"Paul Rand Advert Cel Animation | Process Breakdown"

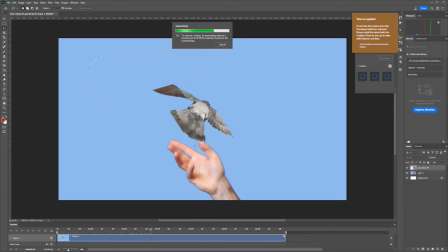(4:06)
Since the bird wasn't in shot the whole time I used Generative fill to remove any cropping.
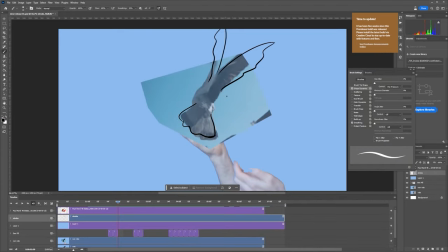(4:13)
Animated in Photoshop is where my experience really shines. Lots of drawing a line, no that's not quite right, undo, try again, repeat. I've got a standard Wacom tablet so in future if I do more cell animation I might upgrade so I can draw directly onto a screen. I used smoothing but this was still a long time-consuming process.
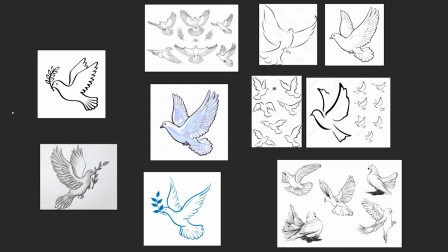(4:33)
I gathered some reference for how the bird could look with varying degrees of complexity and tried different brush options.
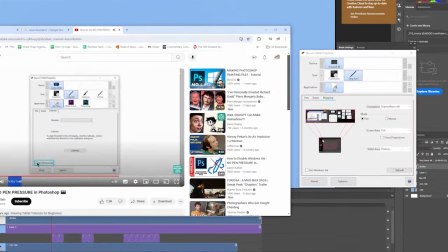(4:40)
After struggling with Windows Ink to get my pen pressure to work, I settled on a simple tapered brush.
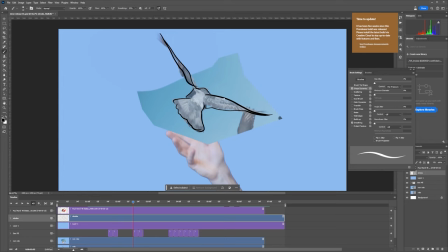(4:45)
I went with a very loose approach to tracing the bird. This was my attempt to keep the animation time down.
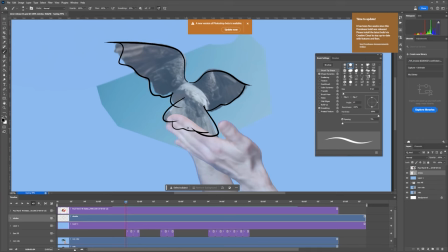(4:51)
Once that was done I brought it into After Effects. By the way, make sure you don't have any video reference layers in your file before you import into After Effects.
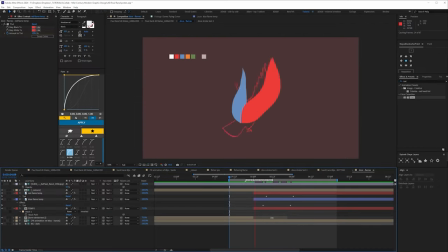(4:59)
Then I animated placeholder flames and roughly cottoned everything together to see how it was looking so far.
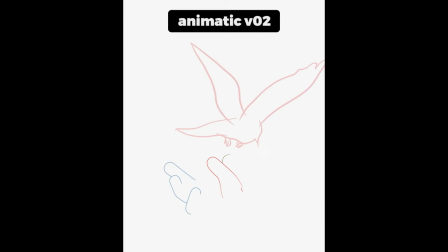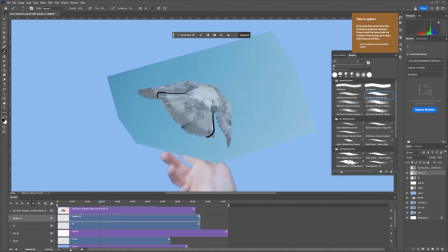(5:10)
I then redid the bird with a thinner brush and more careful drawing style.
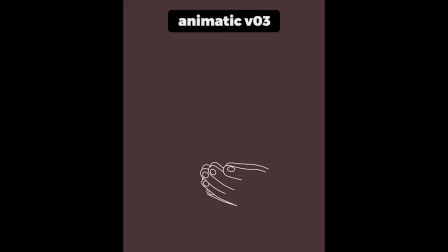(5:14)
I wasn't sure if I wanted the bird just outlined or filled and did another animatic with the updated brush.
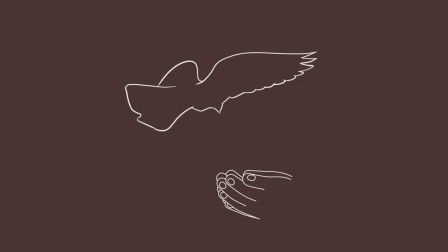(5:23)
But I kept coming back to the design and wanted to keep things simple so I decided to keep the look of the bird the same as the hands which meant drawing it again.
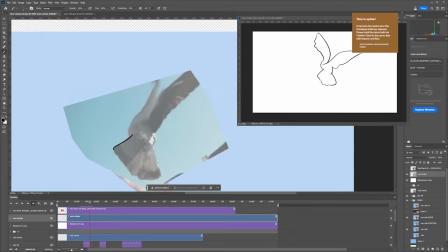(5:31)
I would have saved a lot of time settling on the look first but I don't need to tell you that.
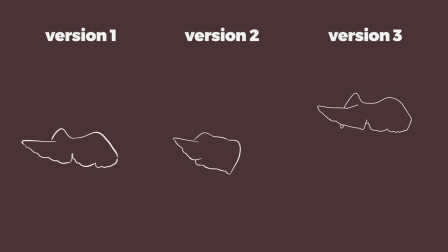(5:36)
Anyway, I ended up drawing the sodding bird three times and ended up with this animation.
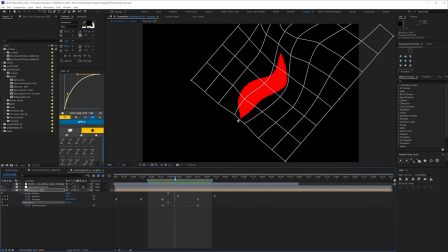(5:44)
To animate the flickering flames I experimented with turbulent displace and mesh warp. My attempt wasn't great though.
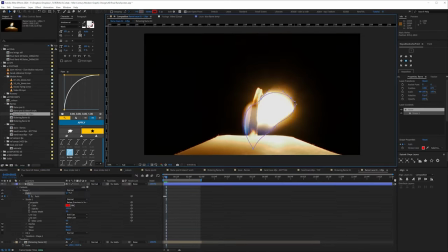(5:51)
I ended up bringing in a clip of an actual flame and tracing over that.
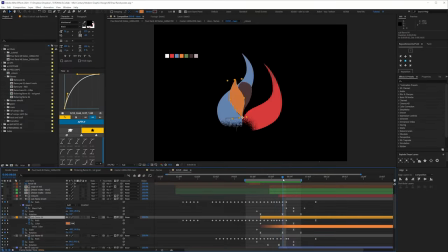(5:54)
I used this for the smaller flames using the same shape player and resolve into each of the two flame shapes with slightly different timing.
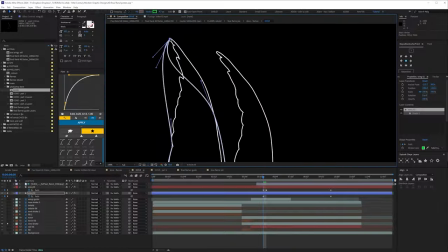(6:02)
The larger flames I started in Photoshop then did the very last part in After Effects and
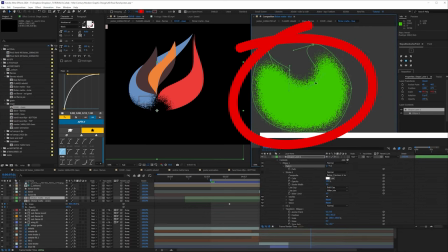(6:09)
the edges of the flames are matted off with this flickering rough and edges shape to match the artwork.
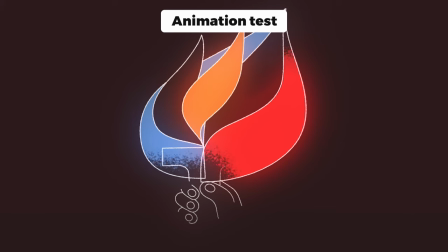(6:14)
Well that gets lost in the final animation the way that I comment it but we'll get to that later.
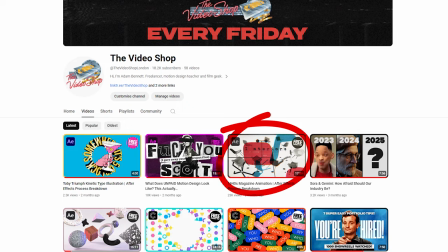(6:19)
As I talked about previously with this breakdown one of the things I like about collaborations is the accountability.
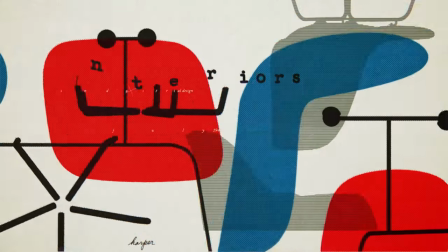(6:24)
You're far more likely to get the work done than a personal project that you've set yourself but it helps if you have good time management skills which I don't.
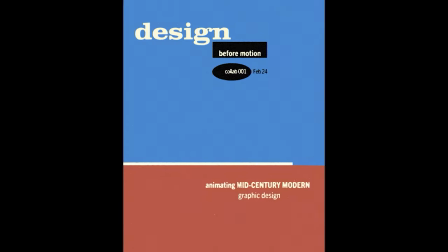(6:32)
Well certainly not with unpaid collabs just in case any clients to watch it.
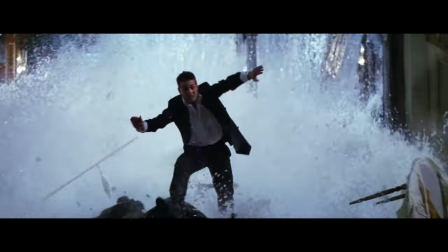(6:36)
So anyway, due to forgetting when the deadline was, I found myself scrambling to finish this almost overnight before it had to be submitted.
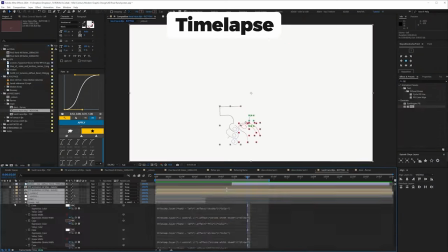(6:43)
Mark gave me a hard deadline of 9am, so the day before I really had to hustle. This is the sort of time frame where you don't want complicated bespoke transitions.
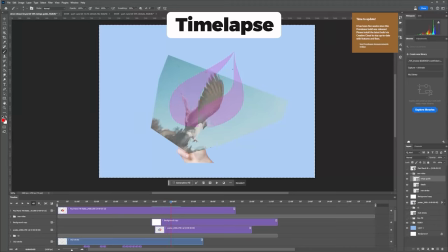(6:52)
We all know what match cuts are and why they're great. They can save a lot of time and pain, particularly if you have a client prone to making last minute changes.
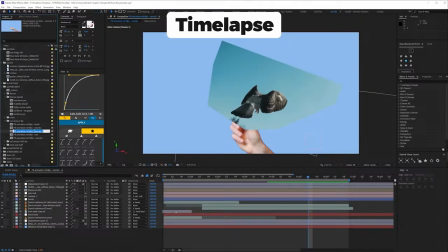(7:00)
As you can see, doing this bespoke transition took a while. It was fiddly and I was jumping between Photoshop shop and After Effects, trying to figure out the best workflow.
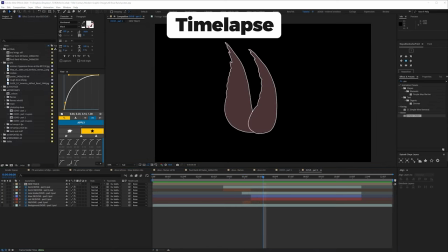(7:09)
Well, I didn't figure out the best workflow, but I stumbled on A workflow.
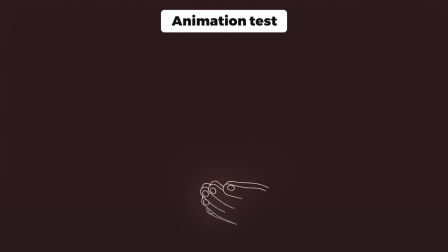(7:15)
I had the tail of the bird transitioning into the torch, and apart from a bit of clean up, the timing and animation of the hands was there.
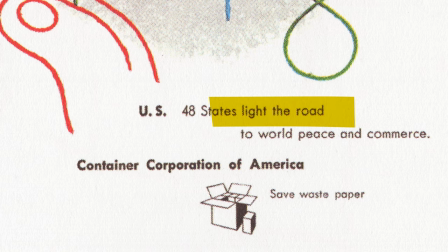(7:22)
Since the theme of the artwork was lighting the road, I thought it would be impactful going from black to white.
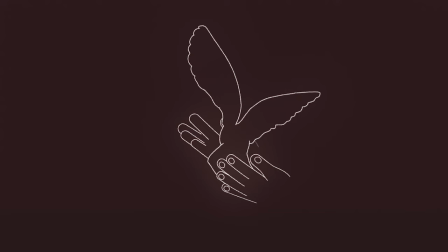(7:27)
I start the animation on black, well, not black, more like dark brown, but start on black so that when the flames appear they illuminate the screen and take us from black to white.
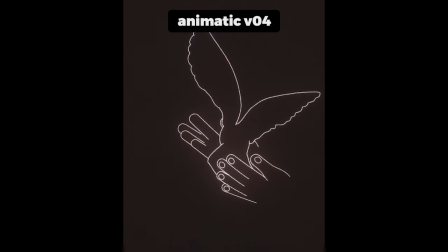(7:36)
But by the end of the day I'd only got to here.
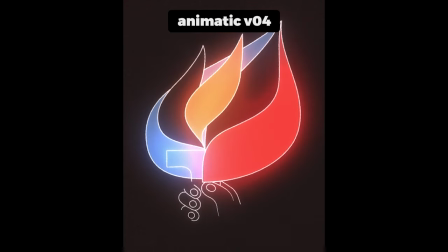(7:41)
I needed to resolve to the artwork elements and I had 12 hours to do it.
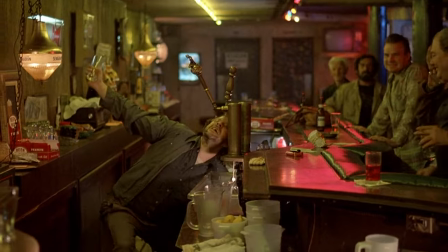(7:47)
It probably wasn't a good idea to have a few drinks that evening. I was quite happy after a couple, seeing how this had come together and I kind of felt like I was in the zone.
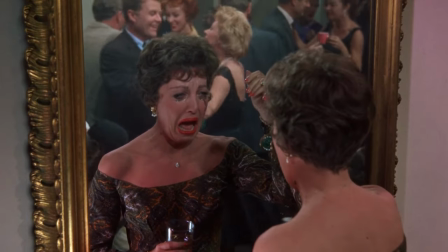(7:54)
Cut to several hours later, I've run out of leffet and I'm pouring myself generous mashers of gin and tonic, squinting on the screen.
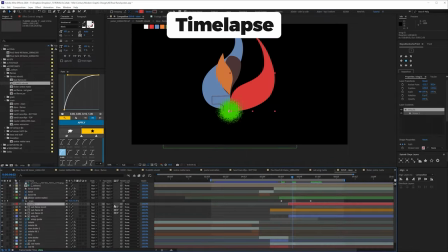(8:01)
It's not exactly a great headspace for astute creative decisions, hence this hacky rushed end transition.
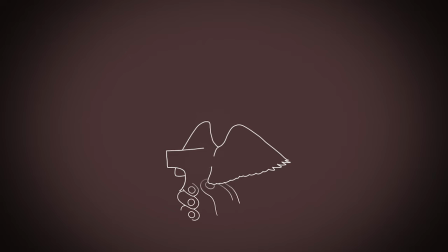(8:07)
I ended up ineptly mixing between this comp and this comp, and then the final artwork.